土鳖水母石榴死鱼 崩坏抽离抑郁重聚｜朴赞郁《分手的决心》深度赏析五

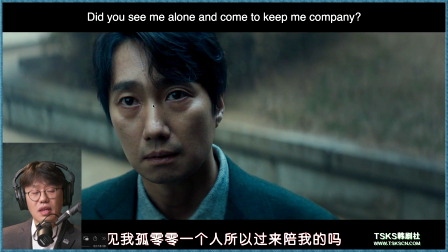[77:41]
我也开始学你一样记他看到他了吗没有但是他眼睛看什么
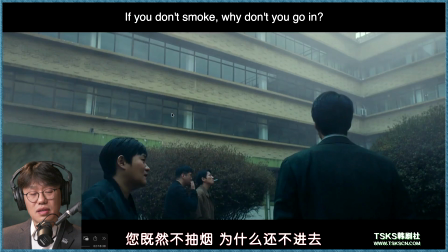[77:47]
似乎看到什么又看不到什么暧昧of security就心灵感应
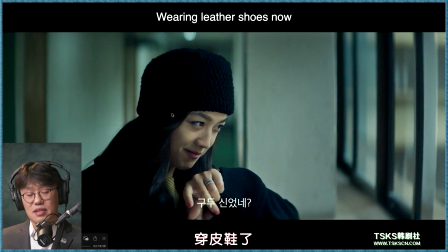[77:55]
是吧你想不相信问题穿皮鞋了这也是一个铺垫
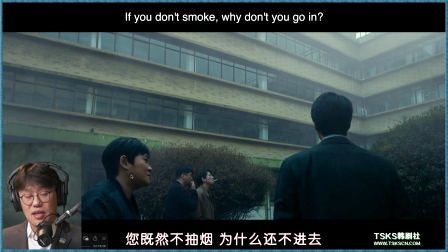[78:04]
所以这个人说的这些话其实是为了病治
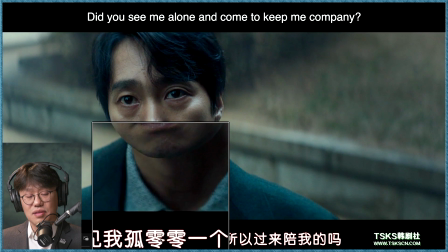[78:10]
在心里头他想听到的是瑞来说他的现在小跟班的说的话
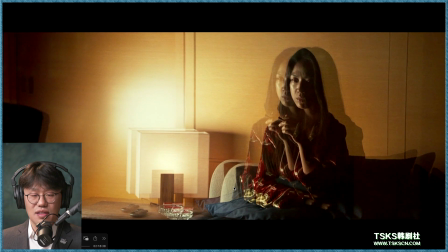[78:20]
就是非常的各种小聪明在电影里头公于心机的地方特别多变焦镜头是一个又是一个这儿的新公寓
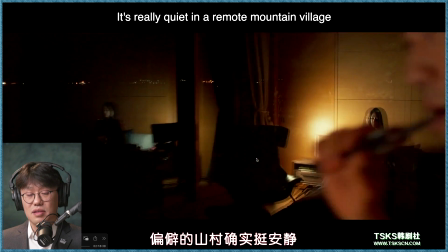[78:32]
来抽烟绿的烟灰刚刚没带着他老公是一个narcistic的人
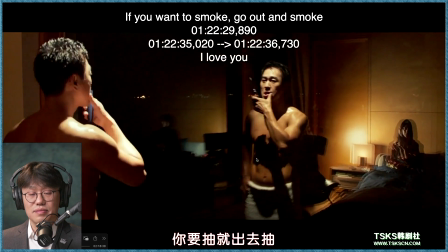[78:39]
就是自恋狂自达狂你说你他先他在屋里抽烟
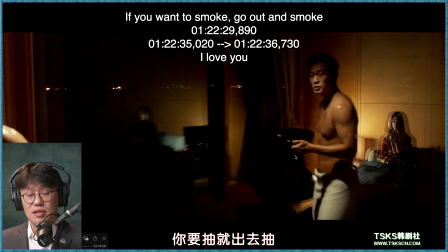[78:47]
然后你刷牙拿个电动牙刷你要非得照着这个镜子
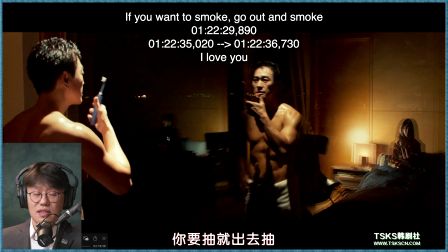[78:52]
你也知道这个地方外头能看见然后欣赏自己的身材
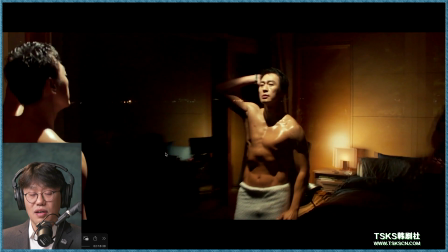[79:00]
这就是表现的他极端自恋狂为什么要表现这个
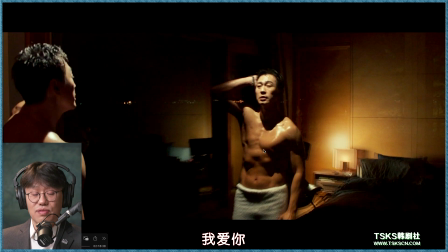[79:07]
跟后面他们两对夫妻的相遇是有关系的
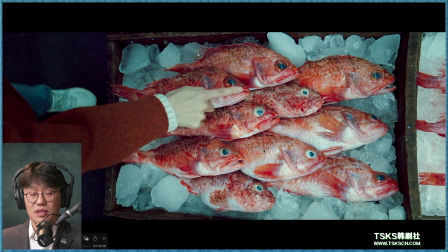[79:12]
这个俯拍的Rockfish深海鱼然后死亡凝视通过死鱼眼
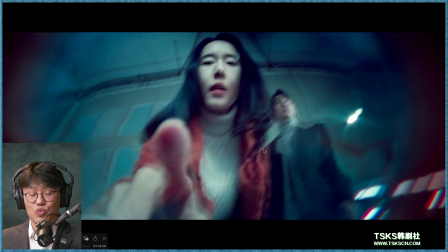[79:20]
死鱼眼看到的这样的一个鱼眼镜头literally鱼眼镜头
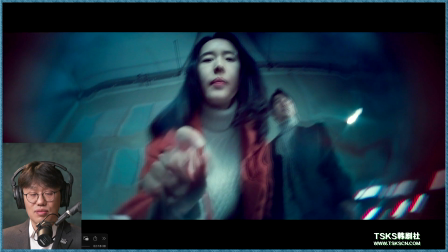[79:24]
大家拍摄影的都知道鱼眼镜头就是看出来是只这样的一个扭曲的样子
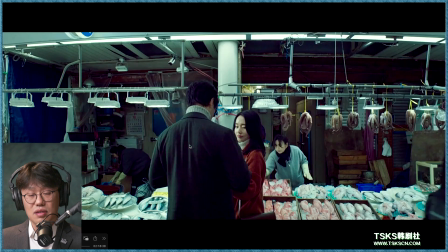[79:31]
然后按完之后找找机器猫老公身上哪个兜里头有湿纸巾
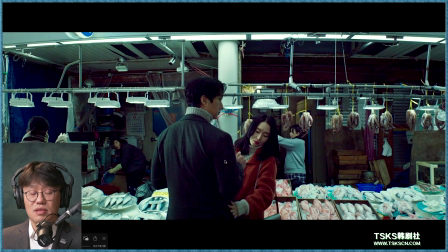[79:39]
并不熟悉他并不熟悉找了半天没找到拿湿纸巾的这个系列等一下会在这场超级复杂的戏里头
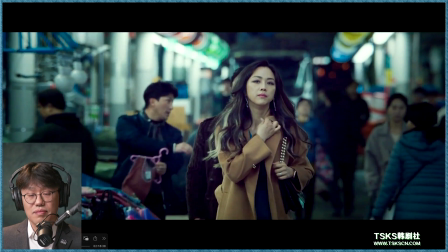[79:49]
要起到一个很关键的作用他现在瑞来
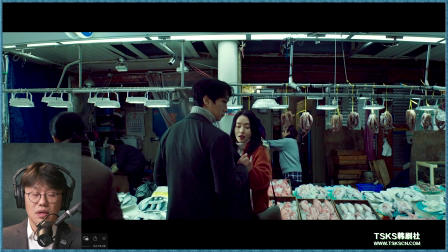[79:54]
我们看看这个是谁先看见谁的他看他所以说理论上
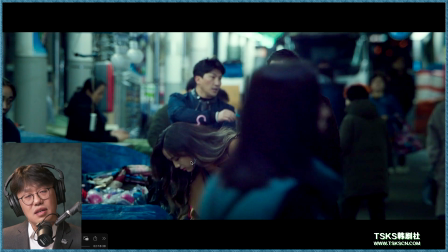[80:03]
这是应该是海骏先看到瑞来的瑞来来这儿当然是为了让他看到的让瑞来戴的假发
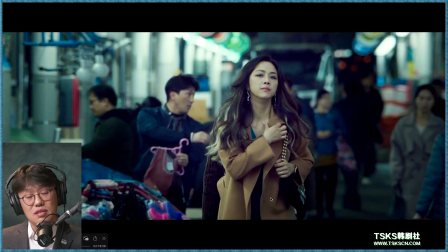[80:11]
他这个包后面也会还会再出来里头穿的是蓝色他预期当中会遇到他终于遇到他
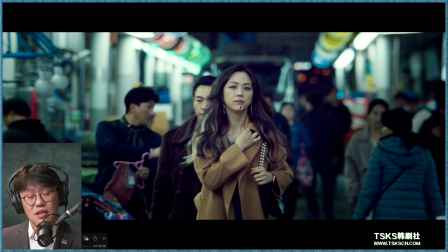[80:20]
他是第二个发现的在四个人里头瑞来是第二个发现他们相遇的
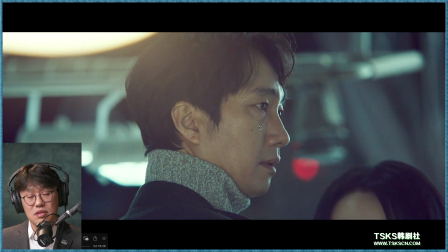[80:26]
发现相遇确认对方看到自己然后这个时候他的反应是说
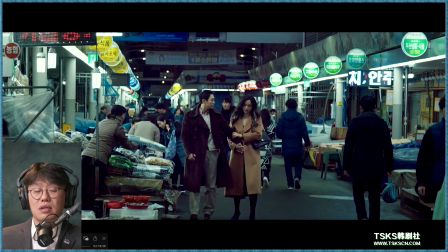[80:31]
我得告诉他我现在又新婚了然后拉向自己的心肤
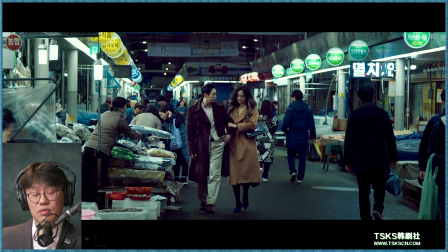[80:39]
整个人的气质就变了就是成了一个爆发户了用过把瘾就死的王志文的台词就是怎么跟个鸡似的
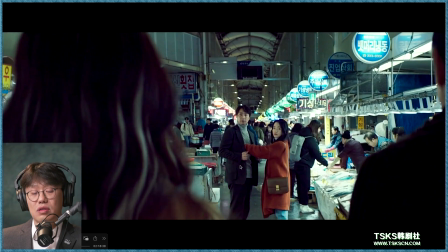[80:49]
然后他们两个四个人同框的时候首先是说这两个往过破镜
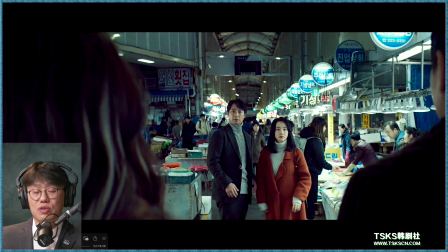[80:54]
往前往上推感觉把这两个人trap在中间
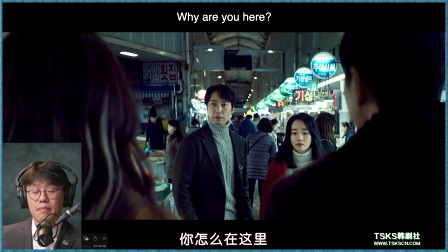[80:58]
然后反打过来你怎么在这里支持海俊说的话
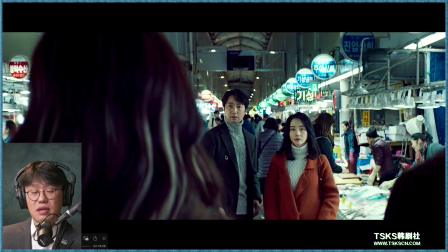[81:06]
导演让我们看的是对方的反应这个地方当然通过剪辑可以调整节奏
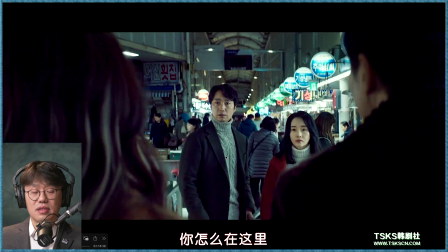[81:11]
这两句话接的是非常紧的你怎么在这里我掰了没多久
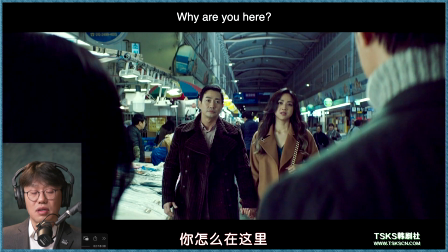[81:16]
两个人互相因为不知道对方的企图到底是什么然后得想办法迅速的给对方设定一个正确的期待值
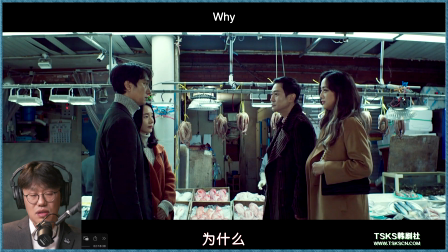[81:25]
我不是过来给你捣乱的甚至对吧这时候海军是懵的状态然后四个人的新的重新建立是用侧边的镜头这个镜头用中间分开来讲就是这边是一家这边是一家是吧等一下这个事情就会不断的变化